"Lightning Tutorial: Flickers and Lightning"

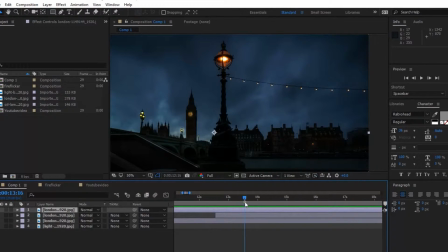247s
It's done similarly, but instead of having the whole layer affected on this, it's just a mask.
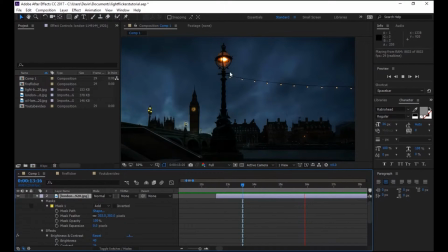256s
In here, you see where it flashes out back and forth. And there's a lovely light flickering, like if electricity is going wonky. Oh no! But anyway, how I got to look like this,
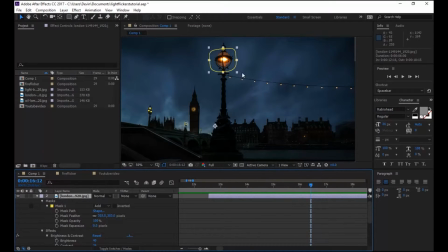272s
excuse me, there we go, is you'll do a mask around it and give it a little bit of area, because what you'll want to do is a feather look. Because if it's down to 0, you get a pretty stark cutoff. But if you up it, and I put it up to about 300 for this photo,
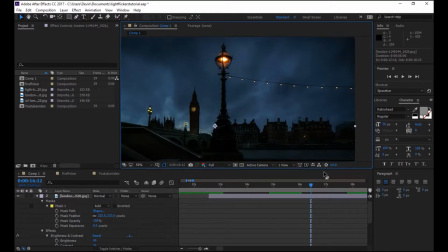294s
it gives a nice kind of a glow look. which was what I was looking for. I did try to use a couple blurs, but I found that it blurred the middle too, and it didn't look right to me.
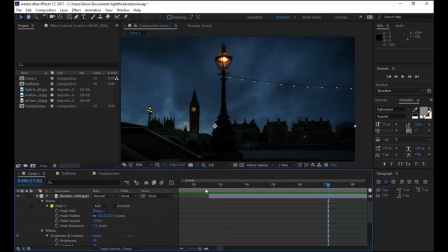312s
That going with the feathered mask got the effect that I wanted. Quicker, easier. But once again, like this one, we keyed the opacity.
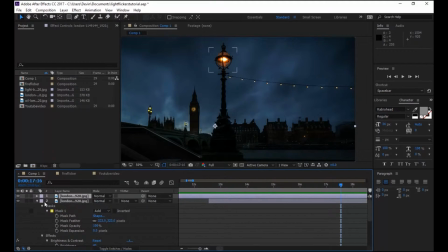329s
And that's all I keyed for this. Like the other one was opacity. You can go on and key in the brightness and the contrast too, which I didn't do for just this light here, but I did do for the background. If you want to do, like, say,
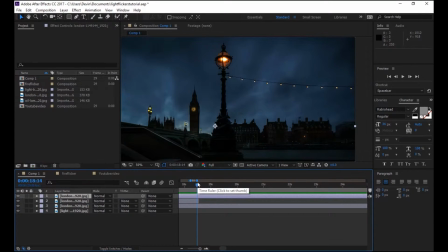347s
you can do that in the lightning to give it a more visually pleasing look, or if you're going from, like, a transition from nighttime to daytime.
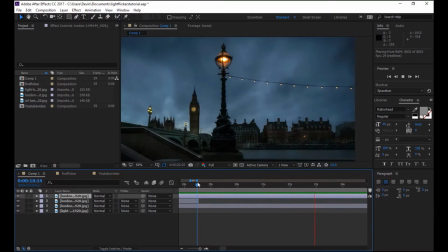356s
Ooh.
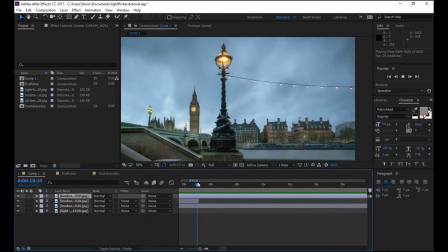360s
I find that helps. The only issue I find with that is obviously the lights would not be on come daytime, so there would be some other things I would have to do to play with it to make it look
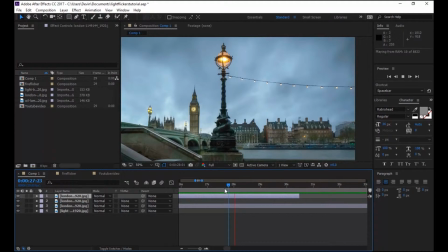372s
more authentic, if that's what I was worrying about. But here you can see you can do different transitions from night to day,
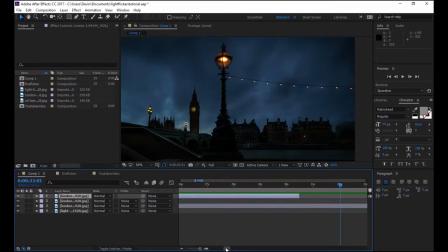382s
doing something similar, and I'll show you here. This is where I also did the brightness and contrast.
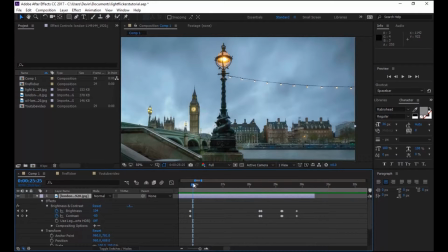393s
If you look at my video I did for the teaser for Paranormal Road Trip, I did some similar techniques to get
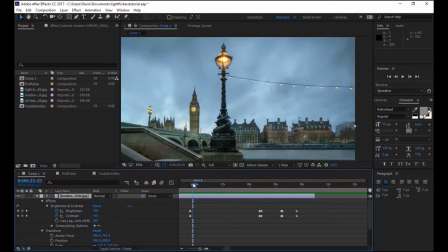406s
kind of like the logo part of the video done, where it shows the building with the lightning. This is more or less what I did for that.
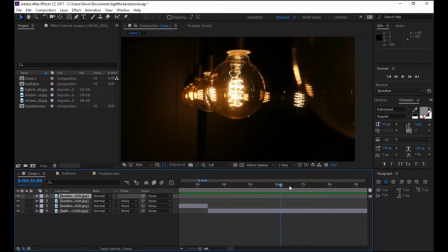418s
Now I will go through and do a little bit of a step-by-step with this photo here to show you how you would do that, like a step-by-step look at it. So what I would start with is to copy this photo,
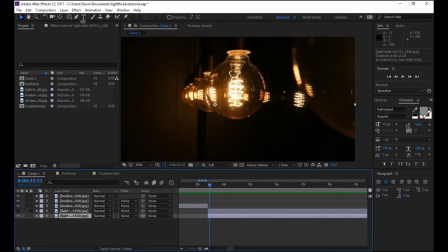434s
kind of hide the top one, and then take this bottom one and go under Effects,
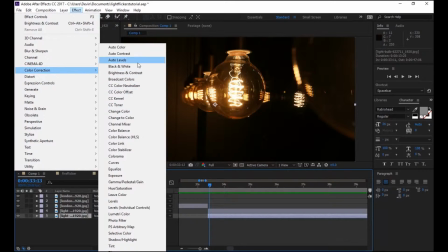441s
Color Correction, and then Brightness and Contrast.
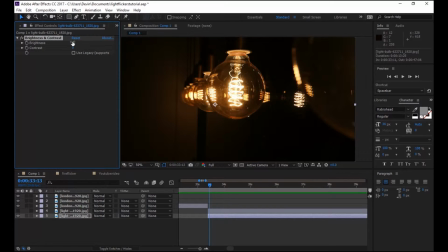446s
And then you would play with this. So what you would do is, for the bottom one, which is the one we want for dark, the dark one, you'll want to down the brightness. So it's kind of like that. And you want to up the contrast a little bit,
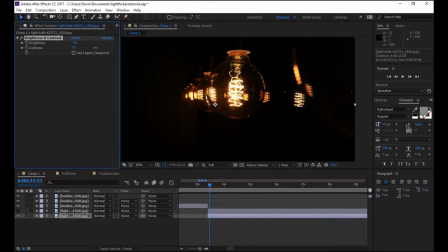465s
because you wouldn't see as much if the light is down, if that makes sense to you.
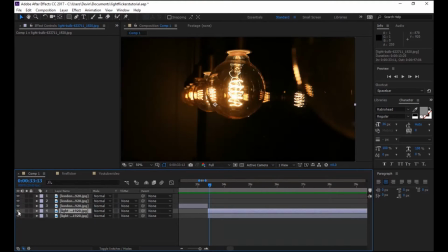471s
So now we'll want to adjust this top one. And something kind of a quick, easy trick to learn is if you want to do a similar effect on another layer,
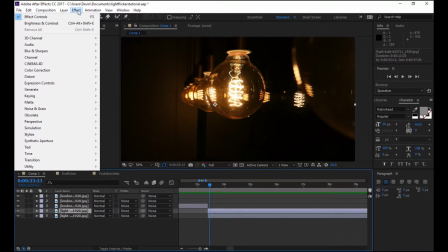485s
you'll go under Effect in this middle spot here.
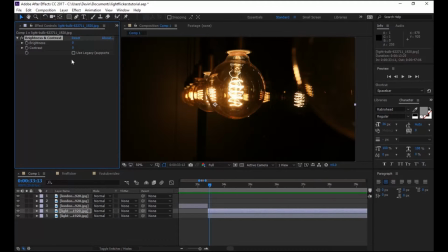489s
It's got the effect ready for you to go, so you just click on it and it pops up, so you don't have to go through and find it.